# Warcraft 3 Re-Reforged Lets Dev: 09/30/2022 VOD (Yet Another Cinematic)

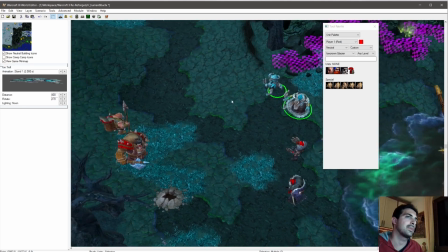[12:30]
At least you will see the trappers, and you might also see them depending on the fact you have them hired or not.
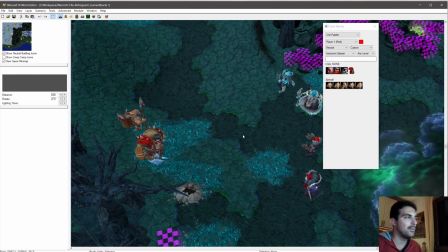[12:39]
Okay, actually I think instead of parsing how many units you currently have at the end of the mission, it makes sense to check if you have actually hired those units or not. So if those units have been hired at least once and you have not betrayed them before, because you can also do this, then they will be shown in the cinematic.
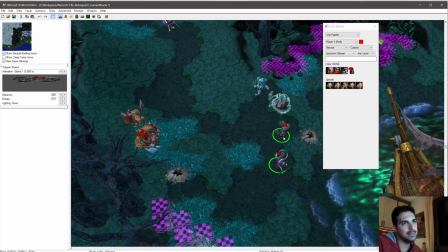[13:00]
Okay, so this is the main what we should see here.
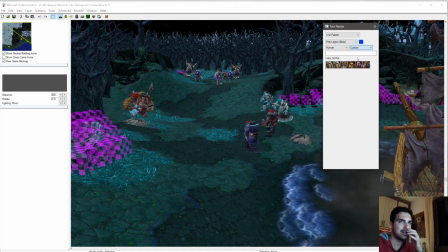[13:07]
And of course we need to have Arthas somewhere. In this case I don't want to show Muradin
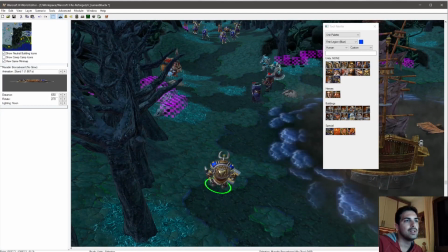[13:14]
close, because I think Muradin should actually be behind.
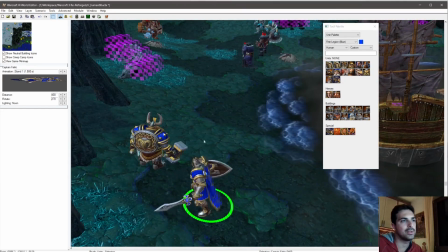[13:20]
And not only him, but also other two important people should be behind, because they follow Arthas in everything.
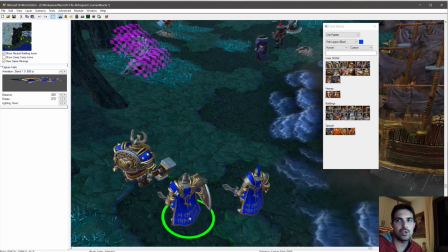[13:30]
But I don't think they should approve something like that.
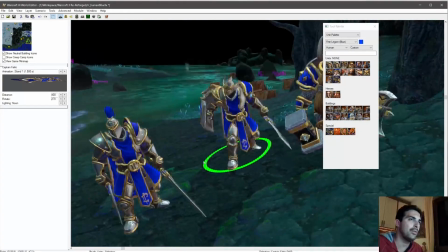[13:34]
Anyway, to show that they are even more faithful to Arthas than Muradin, which is a friend and not a loyal servant,
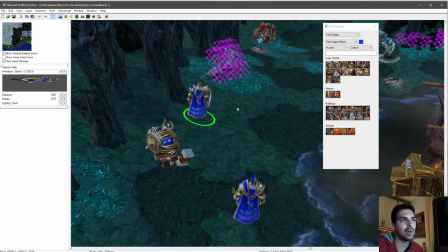[13:41]
we could try to make them a bit closer to Arthas, maybe, as if Muradin
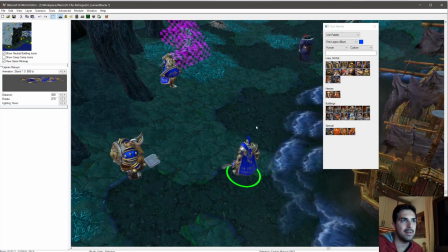[13:48]
don't want to actually participate in something like this. Something like that.
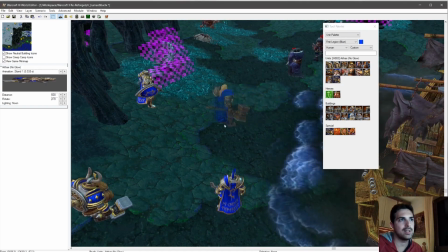[13:53]
And then we have, of course, our brave man Arthas,
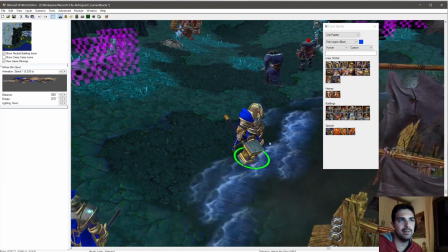[13:59]
which I think should be found here in a kneel down position,
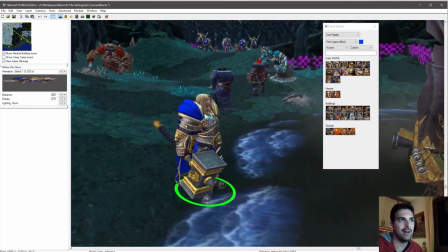[14:06]
watching the sunken ship with the fire, and with the mercenaries on the back,
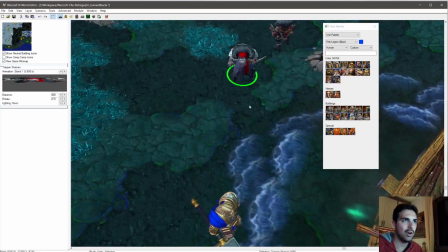[14:11]
probably watching this other way, like watching him.
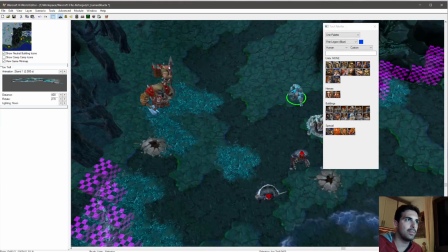[14:16]
And a bit more here and here, I think.
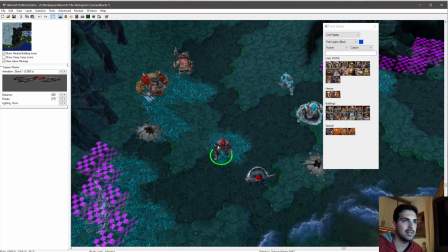[14:21]
Let me see, maybe something like that.
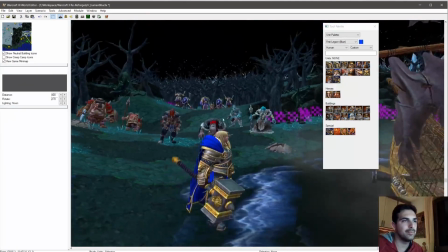[14:24]
And then when we have a close-up here, a close-up shot,
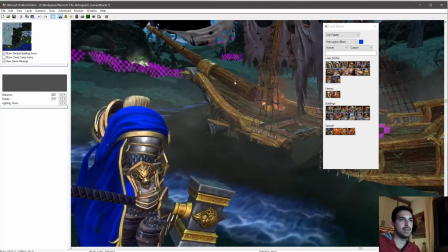[14:31]
and so we probably have something with the boat. I can probably make it a bit bigger now.
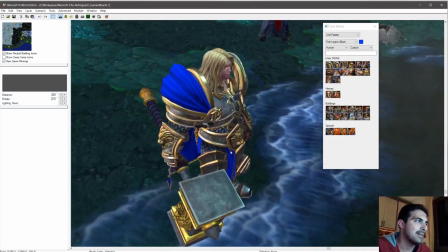[14:38]
I will increase it a bit because it's too small. I have to edit the object data to do that, so I will do that in a second.
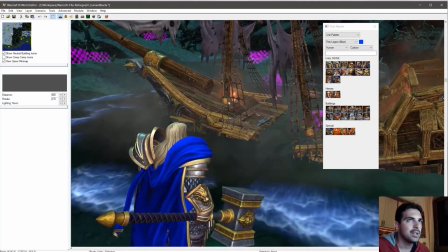[14:47]
But to give you an idea, you should see this ship
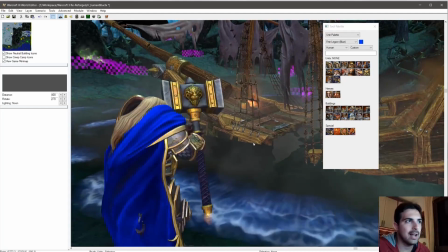[14:55]
destroyed. Arthas here watching it.
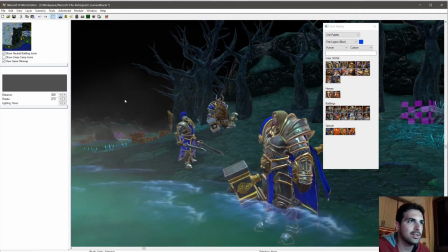[14:58]
I don't even know if probably this could be a good shot, showing the sea here, the former base camp, and Muradin,
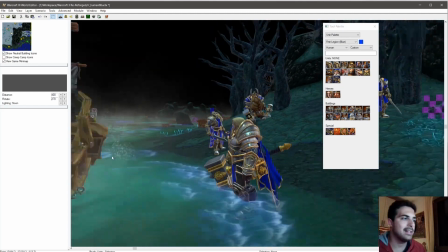[15:07]
and the two loyal captains behind him, and then this ship destroyed.
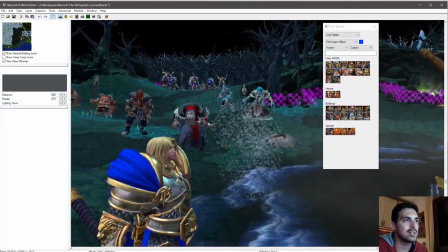[15:13]
And then we just change the shot here.
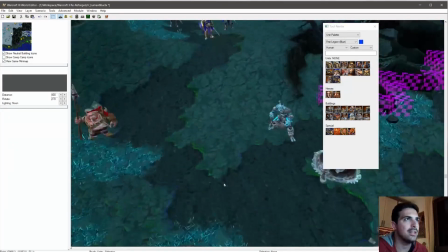[15:18]
We show them, so we don't need to have them actually move.
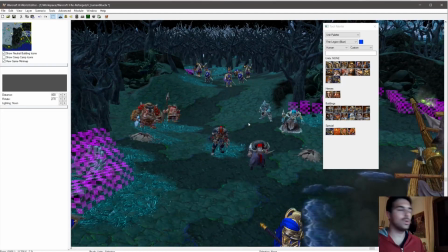[15:21]
We can show them just being there, because we you should always remember when you make a cinematic that what you don't see don't exist. So if you had to do something that has a lot of interaction,
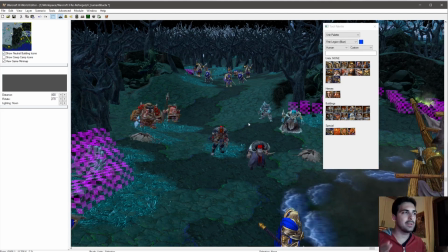[15:34]
I suggest you to actually make things happen in the background, because you might not know what the shot you are taking will be.
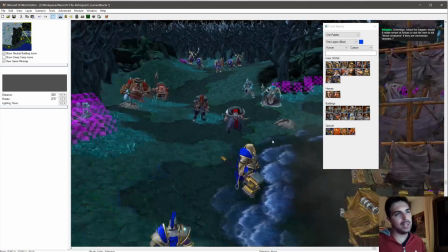[15:43]
And in this case though, they will not be visible at all.
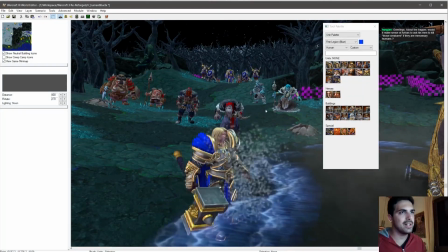[15:48]
Okay, so we will do this, and with all those mercenaries watching Arthas and that, and then he arrives and says,
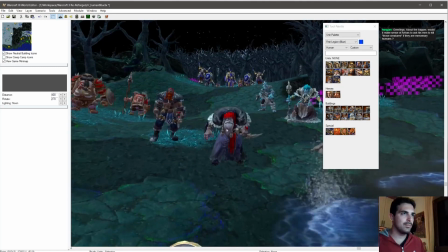[15:57]
Prince Arthas, and here now I should zoom in towards him while he says that,
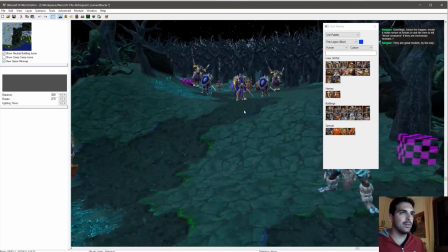[16:05]
with all the units, all the mercenaries turning to him.
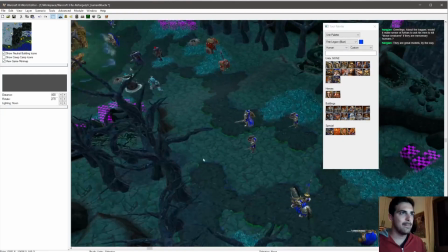[16:12]
Okay, so we see we have 4 soldiers here, and then we have Arthas that